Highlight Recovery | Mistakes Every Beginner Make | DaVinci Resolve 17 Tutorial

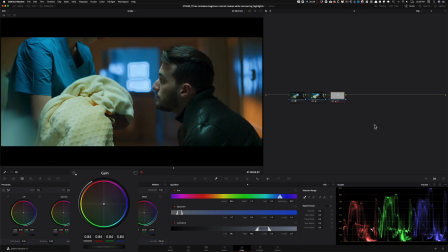And then he's gonna take his gain and he's gonna bring this down. Okay, so this is what's gonna happen. It's gonna look really weird and he's gonna be like, all right, let me go finesse this because this is not really working. So he's gonna go ahead, open this up a little bit,
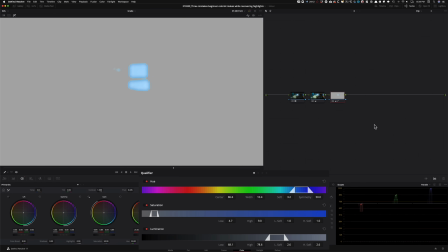and he's gonna try to mess with it to see what needs to happen for this to look a little bit better, right? So, I mean, I'm giving that beginner a lot of credit that he will know how to work the qualifier. But let's just say if he does, he will blur it out and he's going to be like, okay,
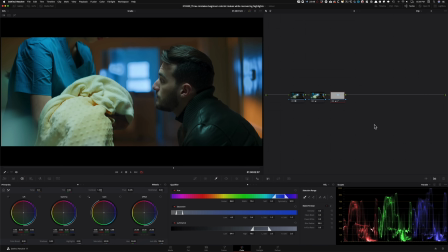that is looking somewhat decent. Like this is not looking bad. I've recovered my highlights somewhat. I mean, look at this right there. They're all blown out. And now he was able to pull this down quite a bit. So that does not look bad. Now, the most obvious problem with this approach is what we can see right there.
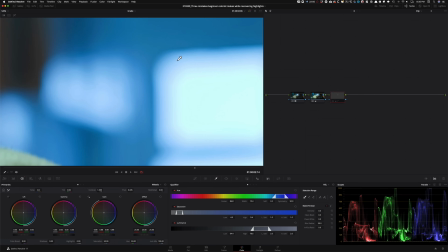I mean, this right there wasn't initially there, right?
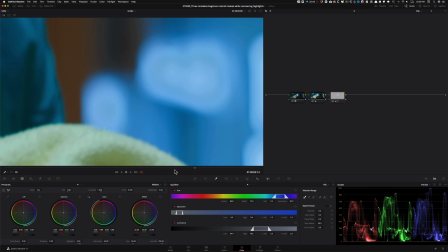So, I mean, this little halo around everything, like, look at this. This is there and it's distracting and it's very, very noticeable.
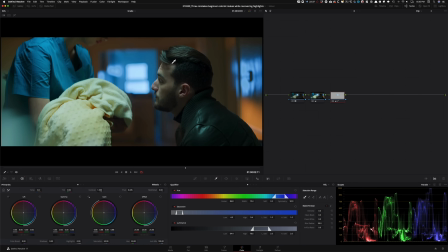Okay. So this is, and it becomes more visible when you kind of pull out, right?
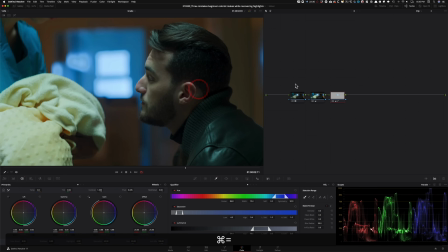So like this is before, this is after, and this is everywhere. I mean, that, I'm going to move this over so you guys can see it.
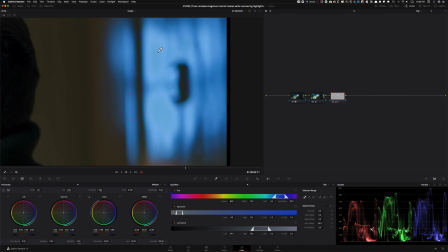Like that right there. And if I do before and after, like, look at this little circle, that is there.
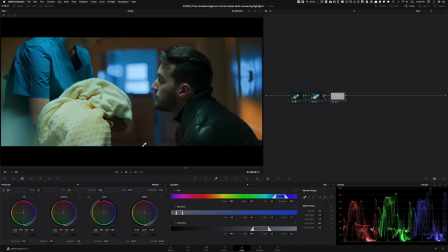Okay. So that is one thing. Beginners try to use a lot of keys. And I just put out a video where I show you one of the most common mistakes beginner colorists make. But even this colorist who is a little bit more advanced and knows like how to use qualifiers or what qualifiers are, I wouldn't go,
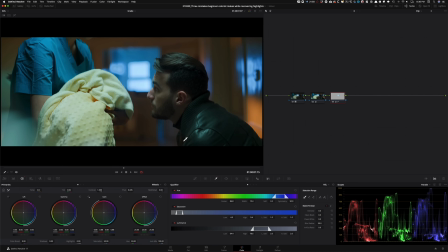as far as saying knows how to use qualifiers, but has heard of qualifiers and is trying to use it to bring the highlights down, is still failing to do so. On paper, looks like he is recovering them, but that's not the right way to do it.
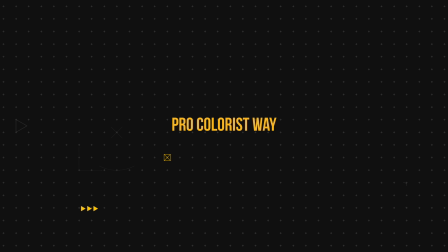Now let's look at how a professional would recover highlights in this particular shot.
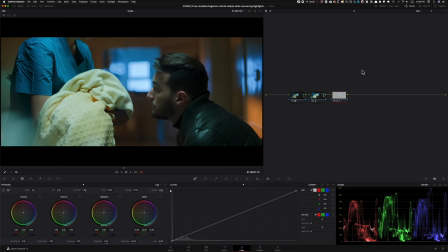All right, so for the sake of keeping our node tree pretty simple, I'm gonna stick to the basics. So first thing that I'm gonna do is delete this node and delete that node, okay?
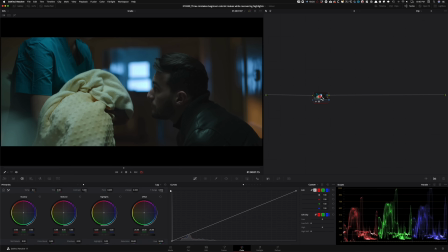So once we apply our LUT to our image, what we wanna do is, instead of making changes after the node, which we will, we wanna make our primary changes before the node. So I'm gonna go ahead and now the node tree sequence is everything.
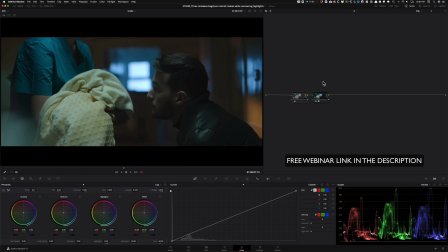I have a 1 hour long webinar that you guys can check out, and link is in the description. Node tree is everything, how you properly set that up. Okay, so here we are. I'm gonna go before instead of after the node and making these changes. Now here, why is that? Why am I doing this instead of like making changes after the LUT node?
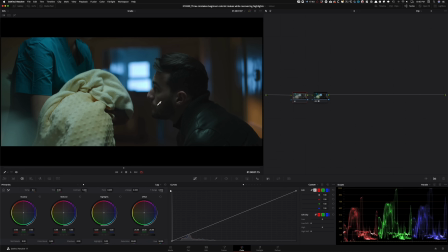Because I want to borrow as much as I can from my log image, which is this right here. I would rather manipulate this than what happened after applying the LUT.
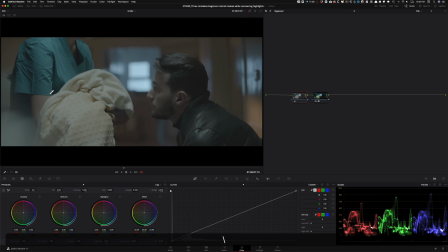Because after applying the LUT, what's gone is gone. But before, we had all of this information available.
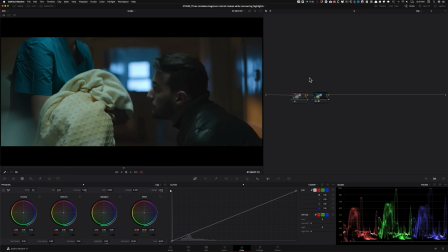Okay, so that's why I'm going to my primaries first to build my base grade. So first thing that I'm going to do is I'm going to go to my primaries.
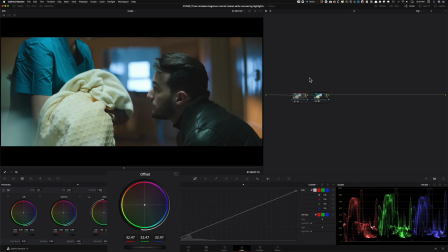I'm going to take my offset wheel and I'm going to raise it. I'm going to raise it to a point where my dude looks good. My focus is on my hero, and in this case, that's my subject. He's the main dude.
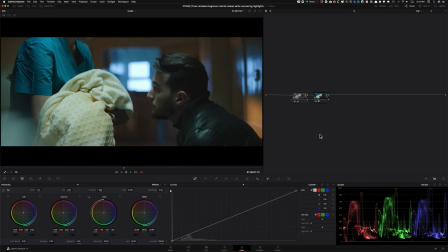So I'm going to keep it somewhere around here. Everything is looking good. What's the next step? The next step is taking my lift and bringing it down a little bit so I still have some of that contrast going. And I'm going to keep it somewhere around here. I'm not going to do too much of that. I'm going to take my gamma.
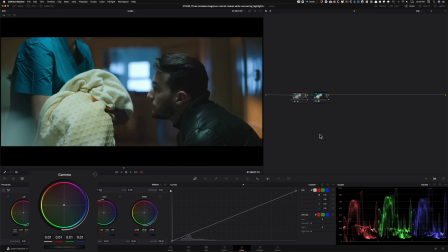I'm going to raise it up just a tiny bit. I'm going to take my lift and I'm going to bring it down.
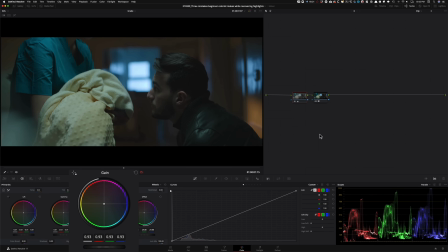And now what I want to do is I want to take my gain and I want to try to pull this down. Not too much though. I want to keep it somewhere around here.
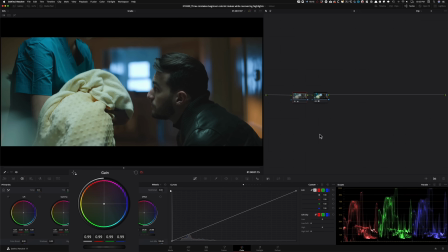Again, focus on the dude. As long as he's looking natural, everything is good. Now I'm going to go after my LUT node, and here I'm going to go in my log wheels.
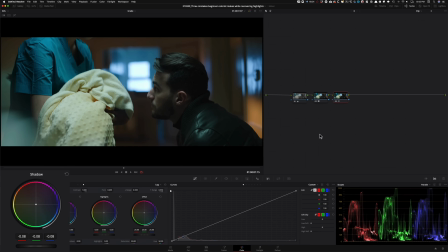I'm going to take my shadows and I'm going to pull them down. Okay. And once I pull that down, it gives me a lot of very nice contrast, but that's too much. Again, focus is on my dude. So what I'm going to do is I'm going to go under my low range. I'm going to open that up. So I still get to have all my detail and focus on my dude, but still I get tons of contrast.
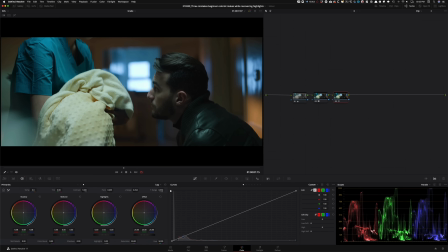So this right there is looking pretty good. Okay. Everything is looking pretty good. Now, what I want to do is I want to create a new node. I want to give it some saturation, and I'm going to keep it somewhere around 60-ish, nothing too much. So let's just start naming our nodes to keep it organized. This was my log.
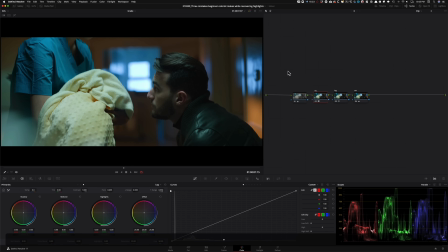This is my rec 709. So that's my conversion LUT, basically. And then this right here is my primaries or my CDLs. Now, the trick to recovering your highlights the best way possible is to
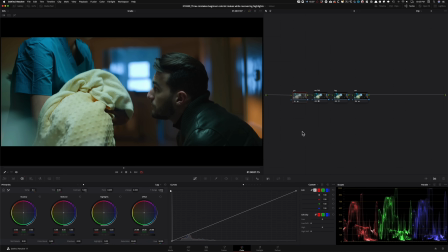make the highlight recovery corrector before any other corrector on your node tree. Okay, so I'm going to go ahead. I'm going to create another node right here, which is going to be before my primaries.
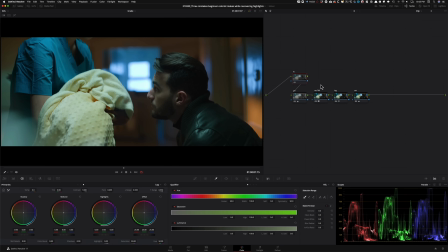I'm going to call it highlights. So what I'm going to do is I'm going to go under my qualifier, and instead of dragging and grabbing all of this, which is the amateur way of recovering your highlights, what I will do is I will go and just focus on my Luma qualifier. Okay, and I'm going to hit Shift H so you guys can see what we're selecting.
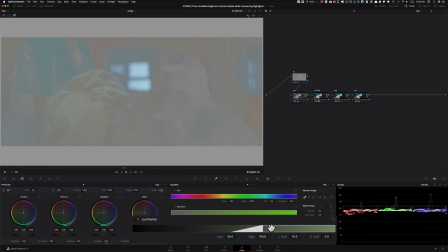And basically, look at the softness here, because I want everything to blend really nicely and look natural.
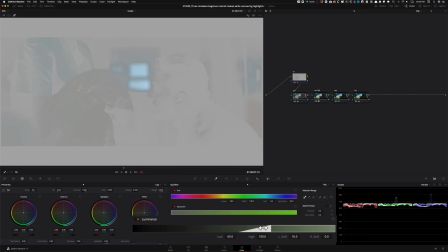And I'm just going for my highlights, nothing else, right? So I'm just going to go somewhere around here, and I'm going to just keep it really, really limited to the high end of my image, okay? Just like I want to only affect that area. I don't care about anything else, okay?
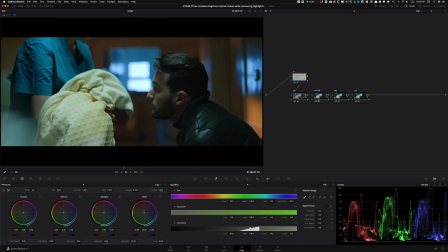So this is where we're at right now.
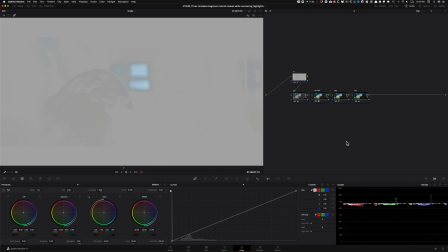Once I make my selection, what I want to do is I still want to open it up a little bit so there's more room to breathe, right? So I mean, I will probably do maybe something like this. And let's just keep it at that for now.
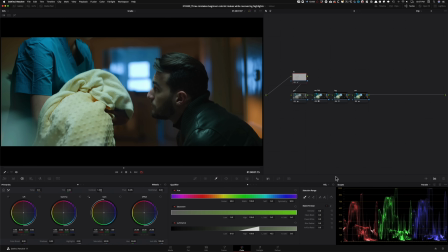What's the next step? What do we need to do to really control this now? Is this. First of all, we need to remember this is blown out, so we're never going to bring it back to a point where we're suppressing our highlights, okay? So I'm going to go under my gain and I'm going to start pulling this down. I'm going to be pretty aggressive and I'm going to bring it down to something like that.
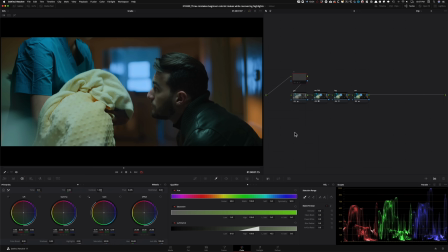And you might go, dude, this looks like garbage. What did you just do? And it does. But remember when we were looking at the boys example where they kept their blown out part pretty neutral in color? Well, that's not what's happening here, right? Like, look at the colors here of that highlighted area.
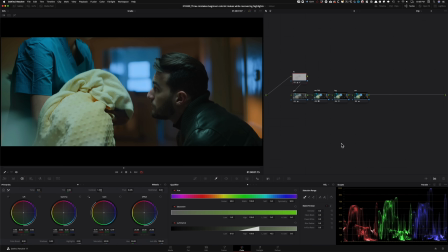So what I'm going to do is I'm going to go under my gain and I'm going to start moving this around, okay? Until we balance it out just a little bit. I don't want to do too much. I'm not looking for too much. I'm just looking for enough.
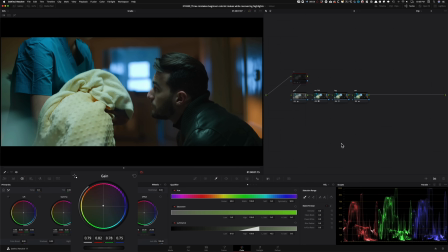So even if I do something like that, and if I do before and after, look at how far we've come. And now I'm going to go back and I'm going to make sure that it is right at the cusp of like blowing out, because that's where it feels and looks natural.
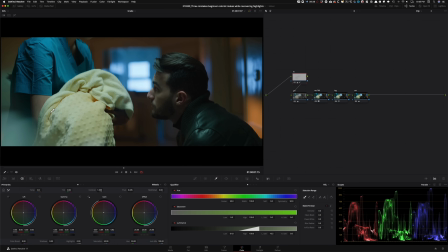So the beauty of this is that if you're working on this scene and there's a bunch of shots in this area, you can copy paste this node tree on all of those shots and it's going to translate because you've already set it up to like, if you're going to nail your exposure from shot to shot, as soon as you get to that point,
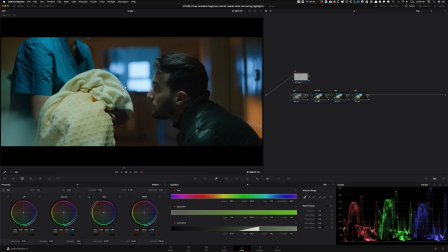this will come into effect and start doing its thing and protect your highlights and even them out and make them look proper like this. Like, look at what we just did. And we protected our highlights. All right, so now what I'm going to do is click on this little guy so we can look at all our versions.
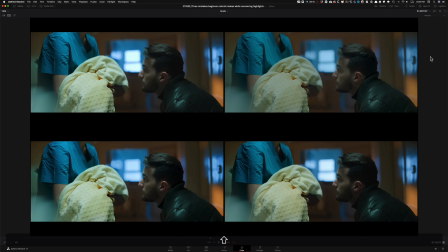I'm going to go ahead and hide this guy and let's make it bigger and look at all the different versions that we got going on.